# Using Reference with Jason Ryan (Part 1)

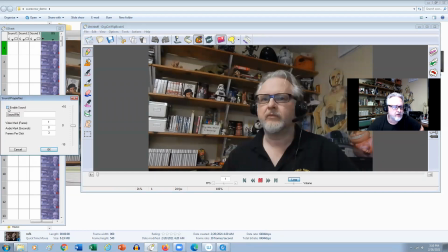[4:05]
And then I'm going to bring in the audio file, the correct audio file right here, true face audio.
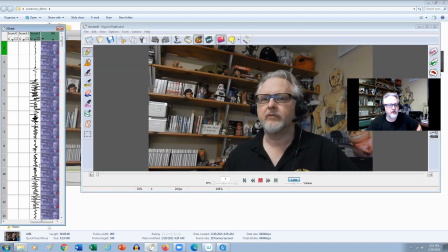[4:11]
Okay, hit OK. And then you see the wave file right there. So now, like if I play this, it will not be in sync, right? Because there's a certain amount of footage of me, waiting for the sound file to actually start. But then I need to get that in sync.
I showed her my true face.
So there it is, right?
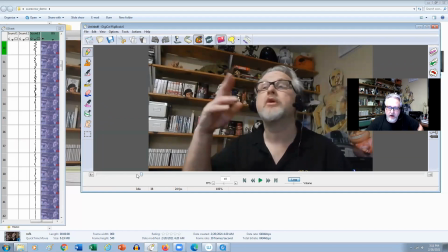[4:29]
So now I'm way off, right? So let's say if so it's probably around here. So I'm going to go right to, like, let's say 15.
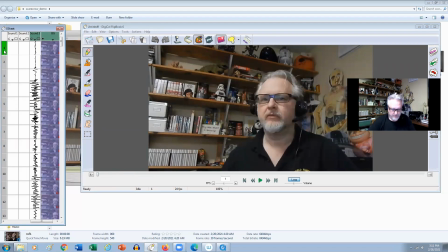[4:42]
Okay, so 1 to 15. I'm just going to go ahead and delete. Okay, and now let's say it's got a cache here just a little bit, just to make sure it's in the playback system.
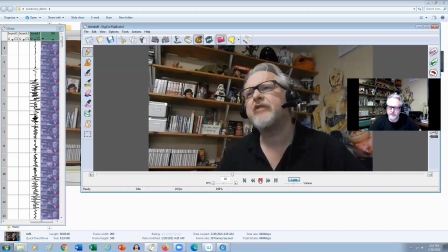[5:00]
Okay.
I showed her my true face. Her reaction wasn't very flattering. As a matter of fact, she got downright hysterical.
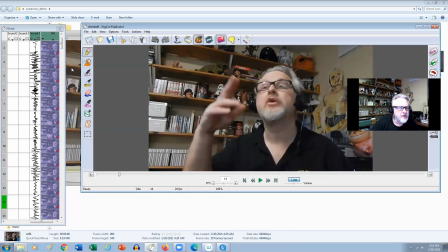[5:08]
Okay.
I showed her.
All right. And then it might be just another couple of frames, maybe. So let's just try another 2 frames. See if I can get this exactly in sync. So usually what I try to do, if it's a huge long line, I'll write down the line so I can kind of memorize it.
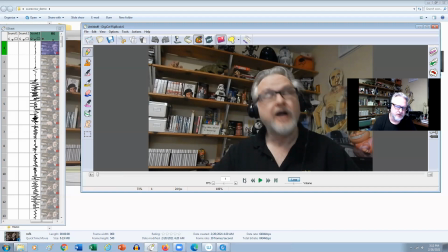[5:24]
But also I want to try to say it in the way that the character is saying it, or the way that I actually want the character to say it in, like the performance wise. So on any feature film that I'm working on, like this is the most efficient way of actually kind of playing out gestures,
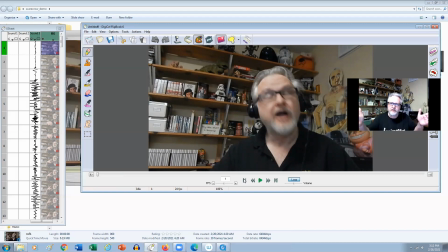[5:39]
you know, to show it to your director, to kind of give them a kind of a good clue as to how you're actually going to play the character. And sometimes if I'm working on a group of shots, I'll shoot this reference for a bunch of shots, just so I can kind of get to play with the character,
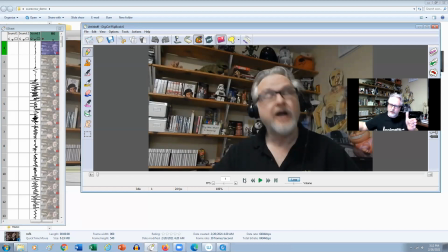[5:53]
get to feel a role on how the character is going to play out over those number of shots, right? So let's play it again.
I showed her my true face. Her reaction wasn't very flattering. As a matter of fact, she got downright hysterical.
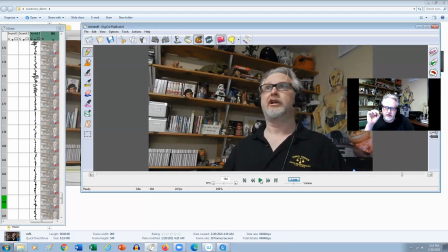[6:08]
And then what this gives me is a really good roadmap for my storytelling poses, right? So now I'm not just going to go frame 1, frame 2, frame 3 and try to copy it or rotoscope it. What I'm looking for now is my storytelling poses, right? So if I'm looking at this, I showed her my true face.
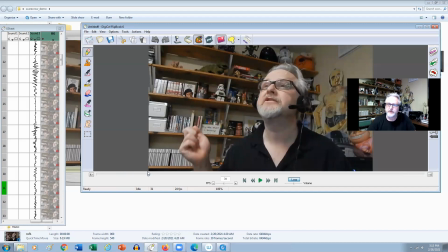[6:27]
This would be a storytelling pose right here. Right? That's a storytelling pose. And that's sort of, you know, sort of like grand, sort of like, I showed her my true face. I think I'm beautiful, you know, but then there's a thought right before the next actual action, right?
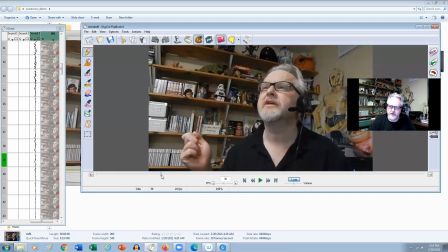[6:43]
So there's a little thought right here. And that timing is crucial, right? So he changed the expression and then her reaction wasn't very flattering. And we have this little teeny tiny head shake and a nod in there, which is super subtle.
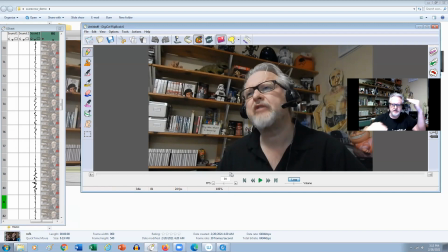[7:00]
But when you layer this stuff into your animation, it starts to become very, very full and very detailed. And you almost forget that it's animated, right? If you can capture this kind of sort of ambient motion, if you will.
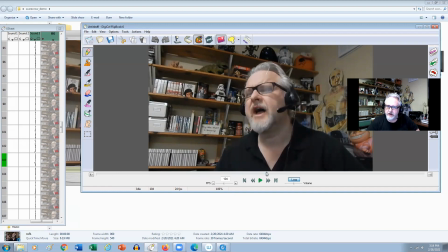[7:15]
Okay. Then there's that double blink right there as the next thought.
As a matter of fact.
I dart over, I dart this way. So now I can go through frame by frame and see how many frames it takes to do an eye dart.
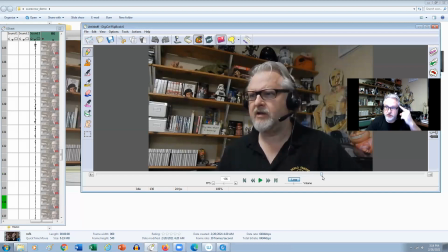[7:31]
And it's the eye dart first that's driving my head upwards. And then in here, there's a whole bunch of little motion that I want to try to hit. But you can see like there's a quick motion and then a quick pause, right?
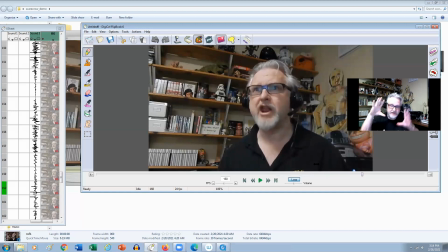[7:46]
Like you can feel in here, it's like my head just kind of locks almost in place. And it's those little freezes that will give me this sort of erratic kind of feel. Right, hysterical. And then for this, you know, how long I'm actually in this hysterical, my tongue up and then my tongue comes down, hysterical, you know.
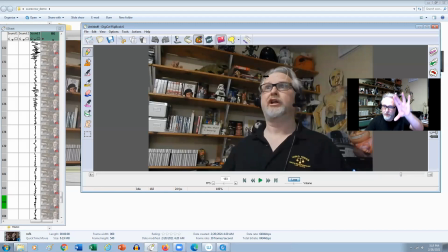[8:05]
So I want to try to get that. Now, I may not want to just kind of stare out into space. I may want to bring it down a little bit.